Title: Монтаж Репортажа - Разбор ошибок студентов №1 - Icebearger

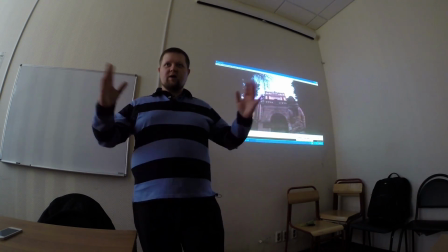37:29 Но есть репортажи, где мы должны показать что-то, мы должны передать смысл, атмосферу,
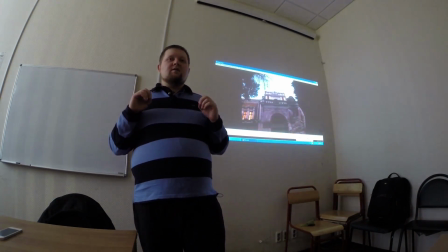37:35 значит, не должны лишнего добавить.
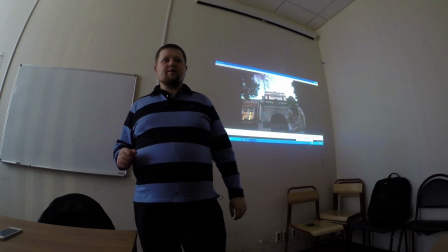37:38 Если мы поставим песню популярную какую-то, да, Леди Гаги, ну она несет свой смысл.
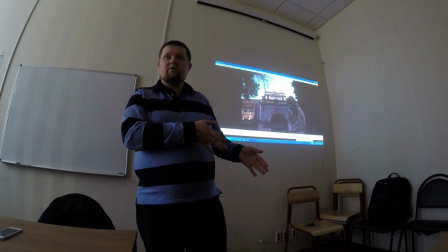37:45 А этот смысл тогда привяжется к вашему репортажу. Он изменит ваш репортаж.
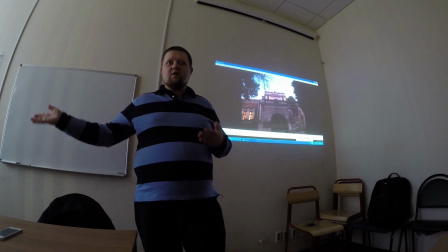37:51 Получается, это не ваш репортаж, а Леди Гаги. Да. Но вообще вот такой ракурс он допустим.
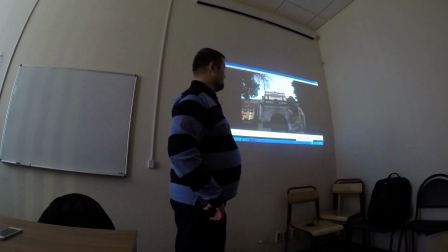37:57 Ракурс любопытный, темно, конечно, лица почти не видно.
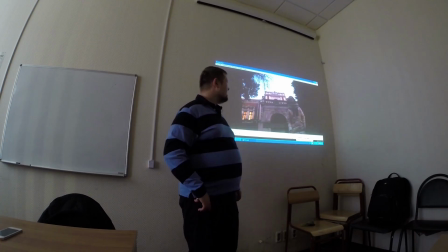38:02 Ну, это хорошо. Лица почти не видно.
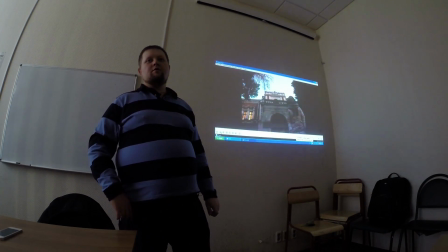38:04 У нас просто не было ни штатива, ничего, и тряслись руки у человека, который меня снимал, и поэтому он поставил мне на сумку камеру.
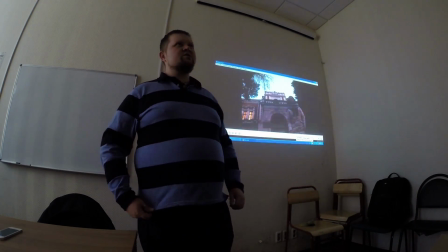38:13 Ты спонсор, что ли, говорит? Не бойтесь. Во-первых, сейчас такая тенденция, что стараются штатив практически не использовать.
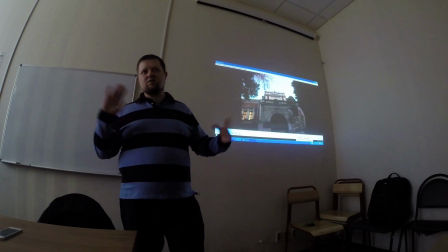38:20 Все-таки мобильность съемки... Быстрее снять, главное, чтобы кадры были запечатлены, записаны. Это сейчас превалирует. Да, со штатива нужно снимать, когда вещи действительно неторопливые.
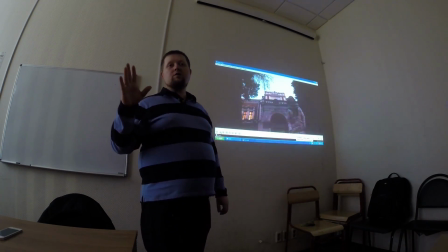38:34 Штатив это помогает картинку держать стабильной, зрителю будет приятнее смотреть. Но сейчас снимают и с рук, и снимают с моноподов.
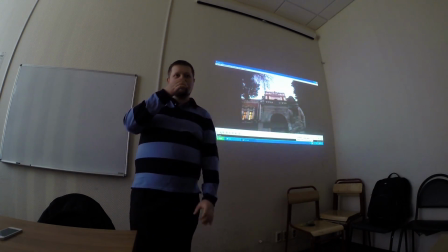38:46 Это тоже штатив, просто у него одна трубка, она имеет точку опоры. Его можно поставить на землю, держать рукой.
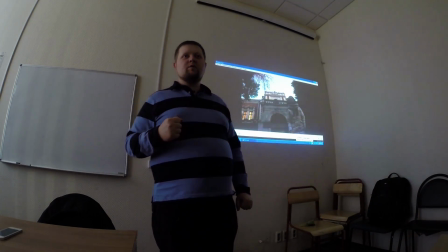38:54 Получается тоже стабильно, но не так стабильно, как обычный штатив, который вообще неподвижен, неподвижно стоит.
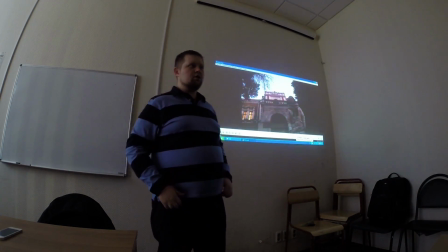39:02 А монопод можно еще опускать, поднимать и так далее. То есть это более мобильное устройство.
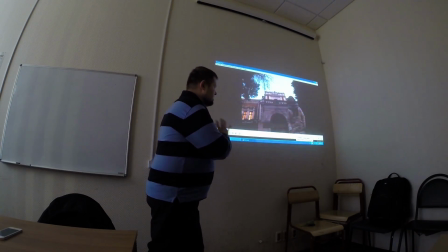39:07 Но сейчас не об этом. Я вас не заставляю снимать со штатива, покупать что-то.
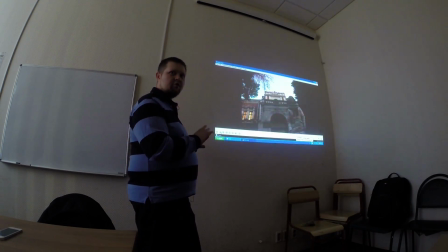39:14 Это не наша задача. Наша задача разобраться, как лучше и почему. Вы сейчас корреспондент.
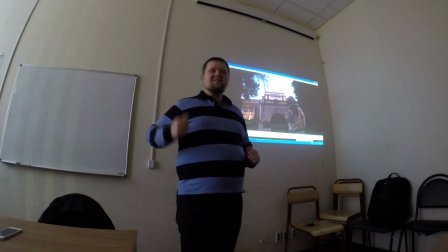39:20 Очень хороший пример. Вы корреспондент, и у вас есть оператор, как все по-настоящему.
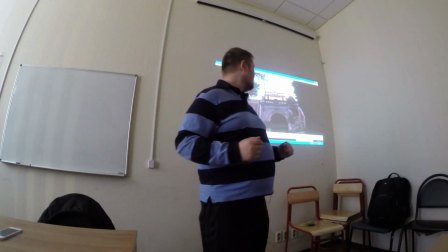39:25 Будет и так же в жизни, в работе. Такой план, в общем-то, уместен.
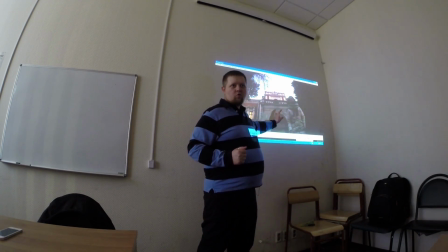39:30 Он показывает здание, которое не влезло бы в кадр по-другому. Да, просто-напросто. Можно было чуть крупнее взять.
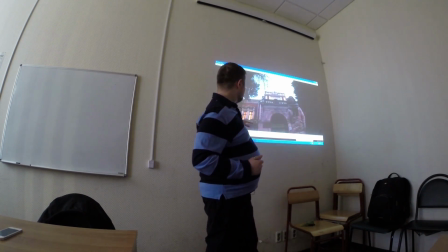39:37 Потому что очень много здесь пространства, которое просто лишнее.
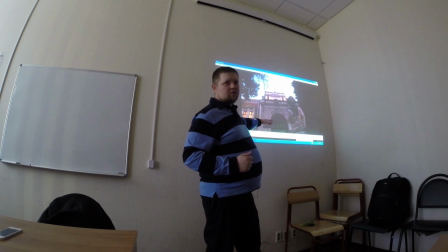39:42 Но это чисто по построению кадра было бы интереснее. Чуть крупнее взять здание.
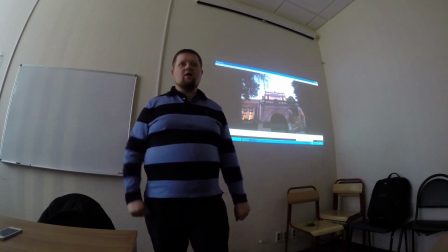39:48 И так далее. Если бы оно было какое-то, как Эйфелева башня. Но как его еще снимешь, когда рядом стоишь?
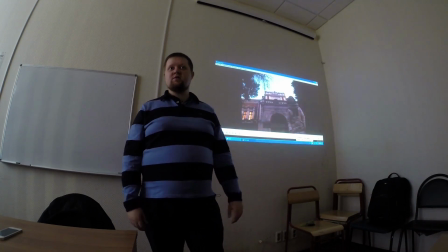39:53 Ну, только вот снизу вверх больше никак не снимешь. Это здание, конечно, не Эйфелева башня.
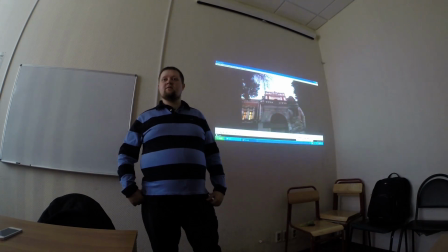39:59 Это вообще невыгодный ракурс ни для какого человека, только для здания. Надо было, наверное, снять так здание.
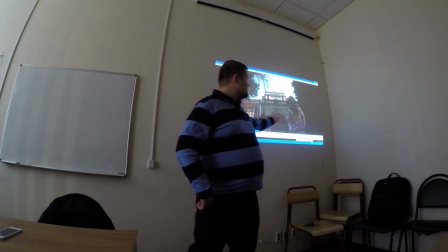40:05 А человек... Ну, да, здесь можно не делать стендап, в данном случае можно.
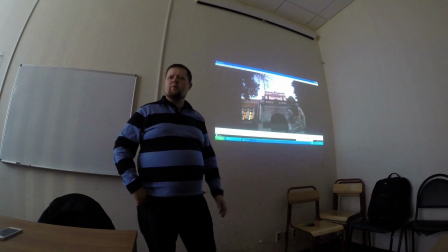40:09 Но иначе тогда опять фон был бы таким же, как и предыдущий план, то есть общий.
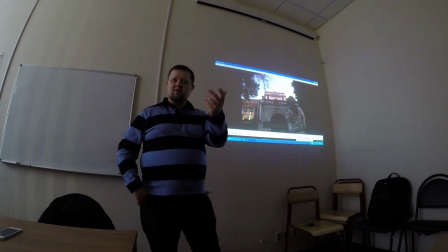40:15 Ну да. Хотели, придумывали, да, пытались придумать что-то интересное.
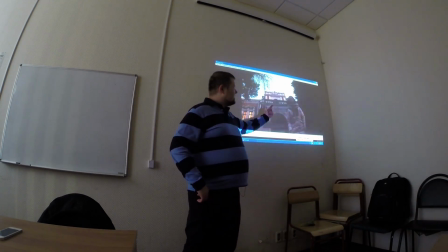40:19 Да, конечно. Здесь надо было тогда еще поразмышлять как-то, еще вариант перебирать.
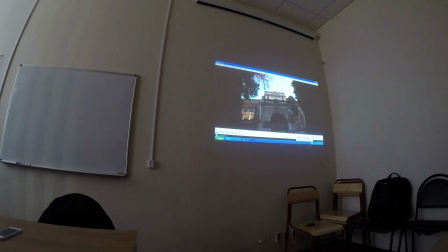40:25 Но эта попытка засчитана. Дальше.
Он пригласил лучших архитекторов того времени, Баженова и Казакова.
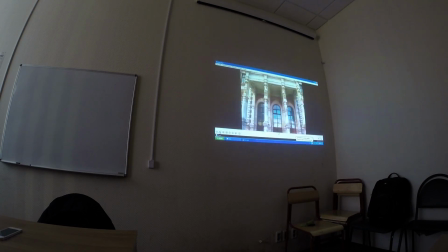40:33 Вот съелось, да? И значит, эффект вот этот съел часть текста. Ну, надо было заметить и удалить этот эффект. Потом пошло у нас здание.
Да, это большие арочные окна, высокие колонны, множество балконов.
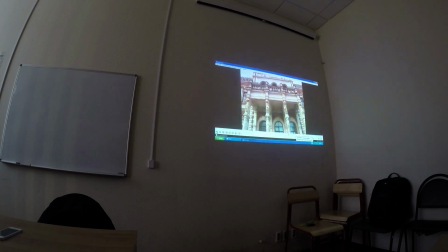40:48 Дворец поражает своей загадочностью и будоражит воображение. Южный фасад построен в классическом стиле.
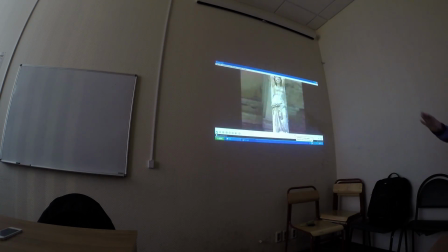40:54 Украшает его колонны в виде прекрасной...
Черный переход тоже не обязательно, там была хорошая склейка.
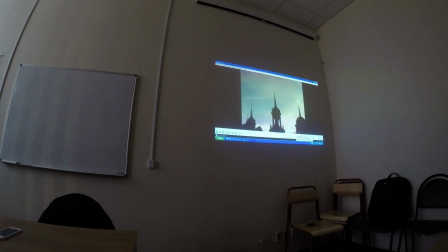40:59 В фасаде находится церковь Владимирской иконы Божьей Матери. Она построена в 1789 году архитектором Баженовым.
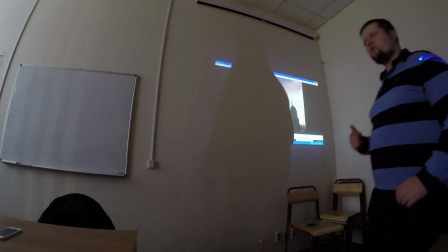41:07 Вот, кстати, у нас вначале была заявлена церковь, мы ничего о ней не сказали. А сейчас мы к ней вернулись.
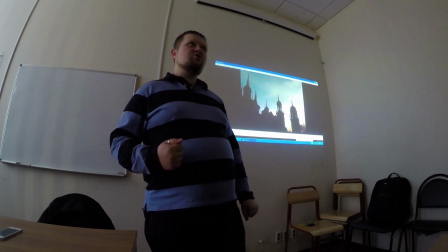41:13 Подготовка такая. Подготовка. Ну, вы понимаете, что это не слишком выстроено получается.
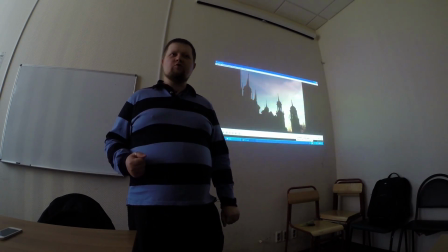41:20 То есть человек увидел здание и уже забыл о нем. Вдруг вы опять показываете это здание и начинаете рассказывать. То есть здесь такая неувязка получается. Надо было либо показывать какие-то...
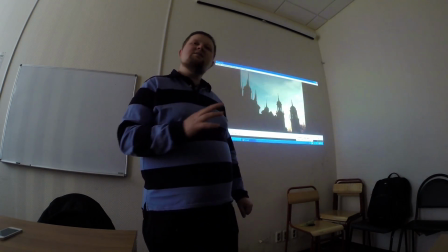41:32 Ну, как-то связано должно быть все.
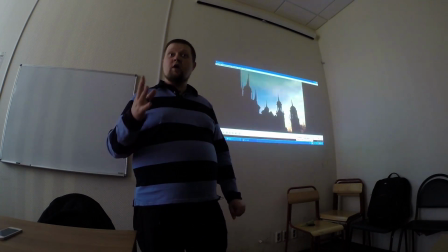41:34 Нужно было связать самый первый план, так как он самый первый, то, что человек видит в вашем репортаже. Он был какой-то смысленный, а в результате получилось, что это чисто зарисовочный план, только для создания «я нахожусь здесь».
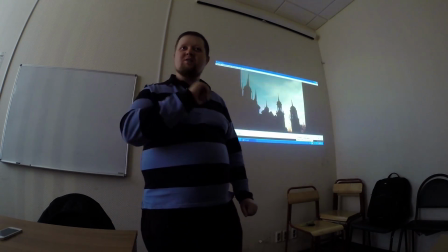41:47 Но потом ваши слова «мы находимся у усадьбы» и забыли уже про собор.
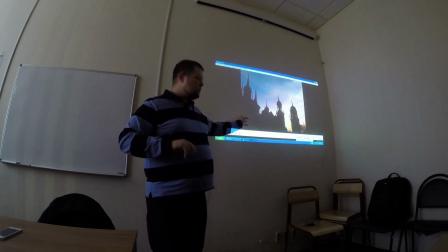41:54 Упущение. Нужно было тогда собор не заявлять еще, а потом его показать.
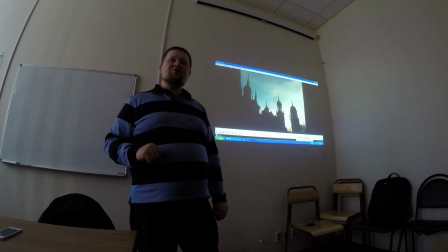42:01 Там так красиво было, что мы решили поставить это на первый план. То есть эмоции, эмоции перевесили.
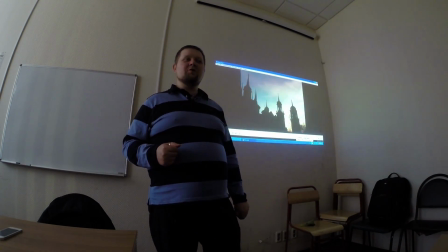42:09 Ну, возможно. Не стоило. Не стоит злоупотреблять эпитетами.
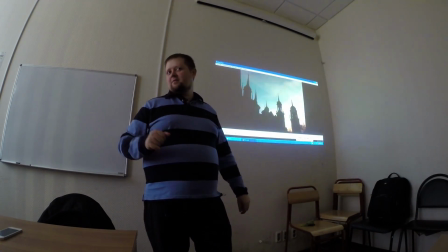42:15 Замечательный, великолепный, поражающий. Вас смотрит зритель.
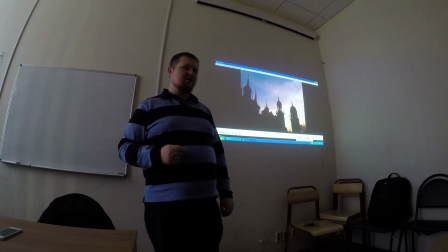42:21 Да, поражающий, великолепный. Ну, здание красивое. Но эпитеты должны быть подтверждены чем-то. Сами по себе они ничего не говорят. То есть, почему?
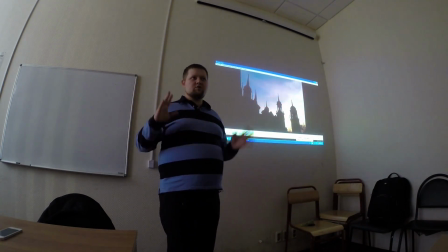42:34 Да, вы сказали, о, там арки такие, столько балконов. То есть действительно сложное по себе, по архитектуре сооружение.
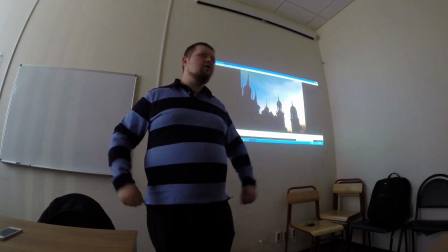42:41 Действительно, оно удивительное. Как вам такое построение? Ну да.
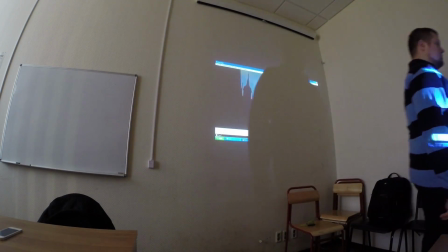42:46 Лучше? Ну да. Ваши же слова, просто подтвердите их.
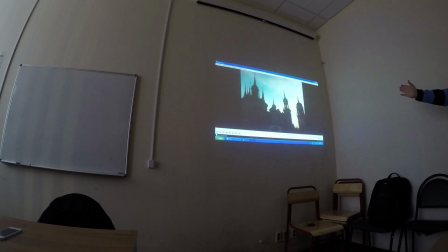42:52 Белокаменная церковь в стиле русской готики не имеет себе подобных.
Белокаменных не видно, к сожалению.
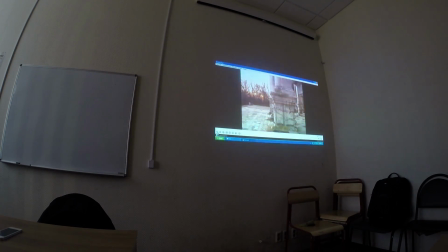43:01 И потом, вот следующий план у нас сразу, да? Вот здесь что жаль?
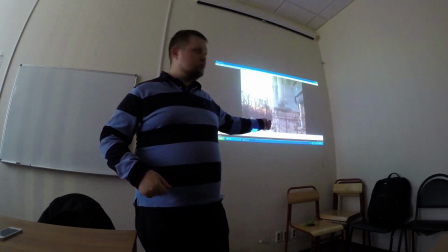43:07 У вас... Про церковь закончилось, это уже не церковь, как я понял. Да. Но сначала-то я подумал, когда первый раз смотрел, что это церковь, и на ней.
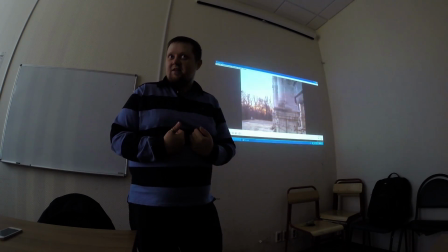43:14 Нет, нет. Это... Вот видите, а зритель, это как я, он также не будет думать, а мы переместились?
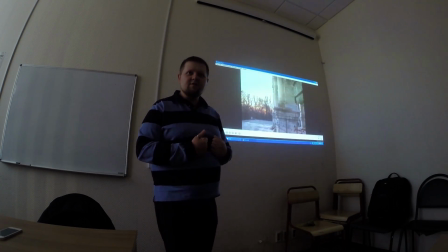43:24 То есть надо было опять заявить здание и потом уже переходить. Либо это должен быть закадровый текст, где вы говорите вот об этом, то, что сейчас видит зритель. То, что тут находится сейчас диспансер. Нет, нет, не обязательно именно так говорить.
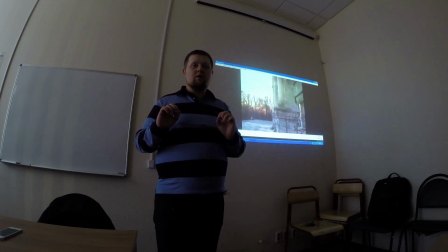43:40 Зритель понимает, что он видит. Вы можете сказать, как мне, да? Что здесь находится диспансер, и здесь закрытая территория. Не говоришь, что проволока, мы ее видим. То, что здесь нельзя просто так шляться.
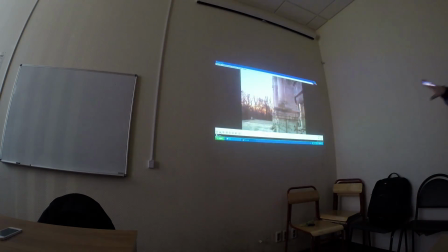43:54 Вот, собственно, то, что стоило сказать. Это может быть как раз здесь музыкальная вставка, она лишняя.
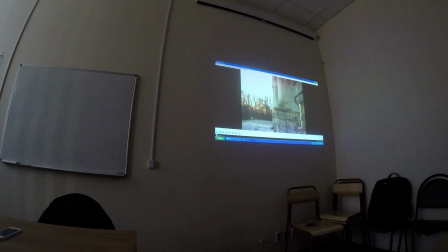44:01 Можно было небольшой текст продолжить и рассказать об этом еще. Так, что у нас? Ну, там все. А, все.
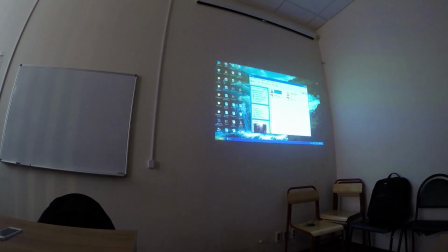44:12 Последний план. Да, это все. Ну, опыт хороший. Опыт хороший.
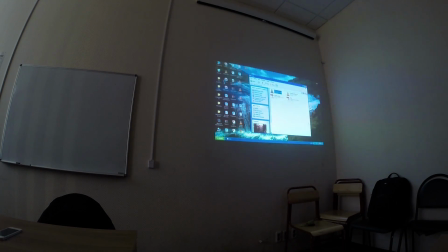44:18 Вот у тех, у кого еще нет своих роликов, пожалуйста, вот вам примеры. Не бойтесь, создавайте свои работы. Мы посмотрим, обсудим. Вы сделаете лучше в следующий раз. На самом деле, очень сильно меняет голос.
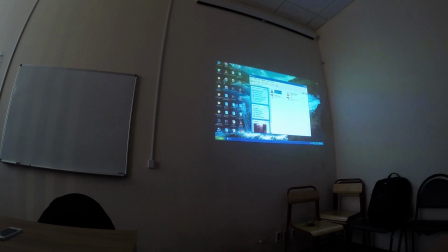44:34 Вообще. Сильно меняет? Я не думаю, что у меня такой голос. Для начала мы слышим с вами голос, который еще в нашем черепе резонирует, который мы всегда слышим свой голос иначе. Ну да. Никак на микрофоне. То есть вы как здесь говорите, так же вы здесь говорите. Да ладно. Абсолютно. Не бойтесь. Привыкайте. Слушайте записи с себя. Записывайте себя на что-нибудь, на диктофон, и слушайте, как вы говорите.
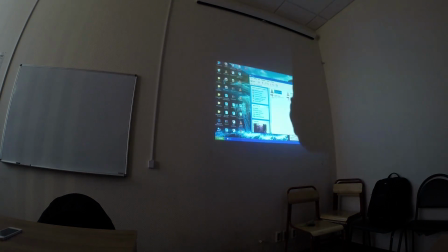45:04 Так, у нас еще есть ролики. Тихо, смотрим.
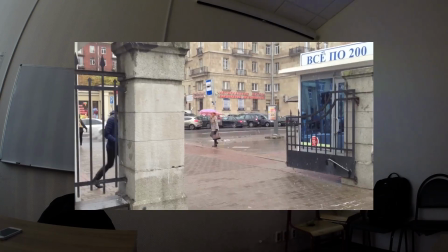45:10 Почему там подпись? Ничего страшного. Все подпись.
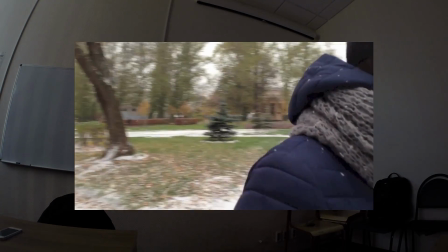45:18 Ты преследовал девушку?